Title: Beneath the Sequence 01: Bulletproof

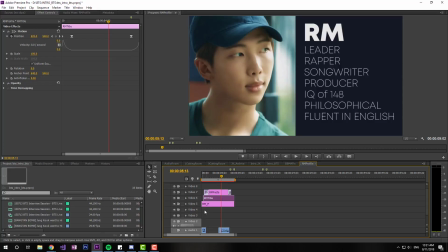In fact, I think the first thing that I wanted to, and probably the reason why I had so many layers here, was because I actually thought that I wanted to get every single line to slide in the same way as this part does. But that would be a lot of components, a lot of trying to control how fast everything went,
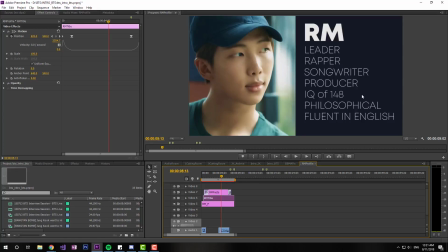because, you know, depending on the size, the velocity has to be different, and depending on the position, every velocity has to come at different times. And I thought it wasn't worth it. Yeah, I guess there's 7 elements here. I believe that's sort of because, you know, human memory,
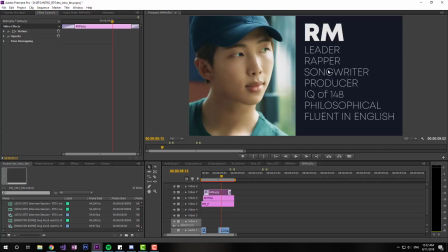you can usually memorize up to like 7 numbers, and also there's 7 members, so haha, 7, power of 7. But yeah, most times, you know, up to 7 things, people can usually remember up to 7 things at once, so. And a lot of these titles are already like,
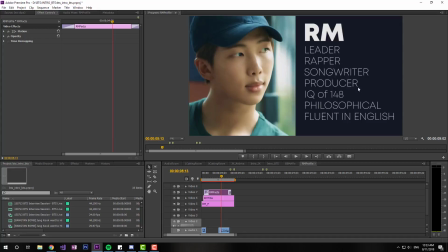or these characteristics are already just like repeated anywhere, so like these things people will remember. If you have like 4 or 5, people will remember. Yeah, that's how this thing works.
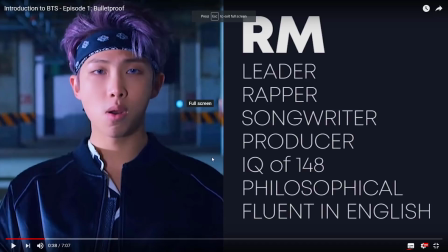Yep, so that was text animation that I ended up doing from scratch after a lot of thought. I think it did okay. It's very simple. It's not overly complicated like a lot of those business presentation templates that I want to do. Okay, so let's discuss about the choices of text that I chose for each one.
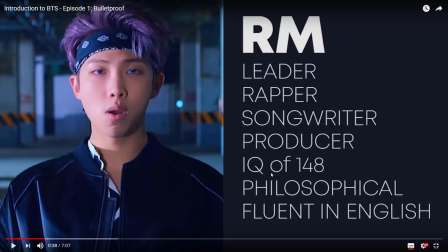Mostly because I think a lot of people would be dying to know what I thought and why I did this. Anyone who's been with me knows that I uploaded this about 3 times. And at some point I kind of gave up because I was just getting so tired of just staying on the same video, and I just want to get to the next one.
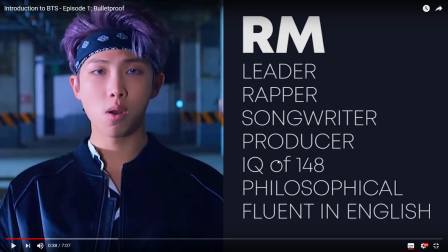There's still mistakes, I'll admit it, especially V's, because there was one term that apparently confused a lot of people, and I had to change that term, lyricist, to songwriter, so it made more sense to people.
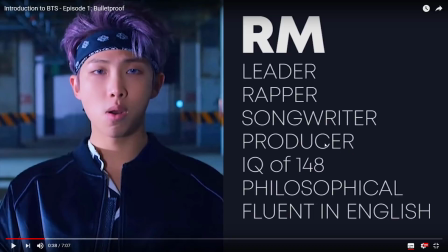I didn't take that one out of V's, and I still feel pretty bad about that, but I can't edit that anymore, so it's all set in stone. We're gonna just talk about this slide. So RM's slide, he's just, let's try a different expression.
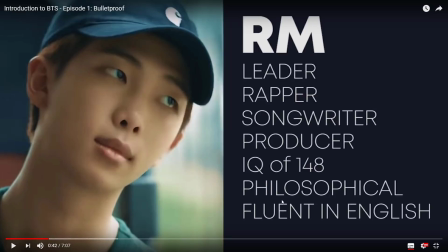Anyway, so first part here, it used to say Genius IQ, Genius IQ. I think someone actually commented to me that, you know, maybe that might not be a good term to use because it puts a lot of pressure on him saying that he's the smart one.
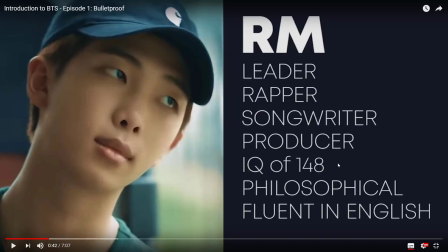It also kind of downplays everyone else's intelligence in the team, and I think that would be very bad. I decided not to do that, and after a lot of thought I just say, okay, IQ of 148. It's a high number. If people do know about IQ numbers, the fact that this number is very high would probably be
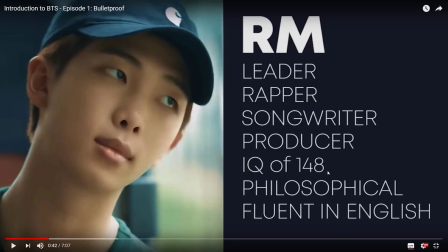significant to them, but, you know, most people would be like, oh wow, that's a big number. He must be smart. And then combined with the second part, yeah, I feel like that explains everything. Fluent in English, yeah, there's really not much to say, because, you know, that's just something that I think a lot of people,
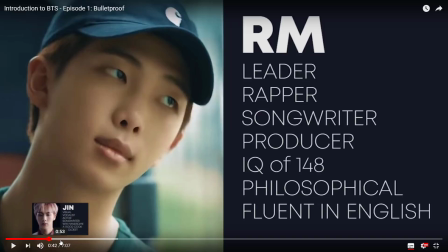especially when they're getting to BTS and they're more of an English speaker, that's probably the first thing they notice about Namjoon. So that's just kind of there. I didn't have to put too much thought into this one because this was easy.
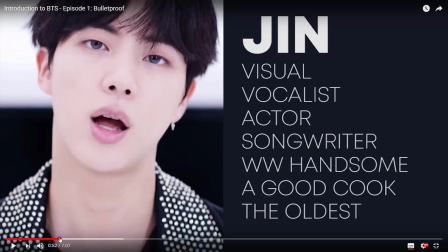Okay, we'll just go to Jin's right now. And I think a lot of people figured out this was worldwide handsome, but I don't think people figured it out, but, you know, couldn't fit that without making this word very, very small.
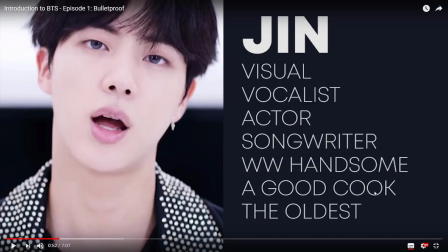A good cook. This is a little bit of a throwaway. And once again, because I cannot say can't start jumping into like Korean words yet, so I can just say the oldest.
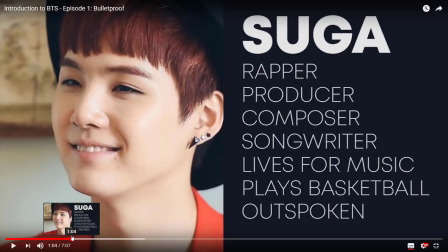People get what that means. It's just there because, you know, someone's always going to ask who's the oldest, who's the youngest. So if you put this here, it just makes sense. So Yoongi's, pretty straightforward.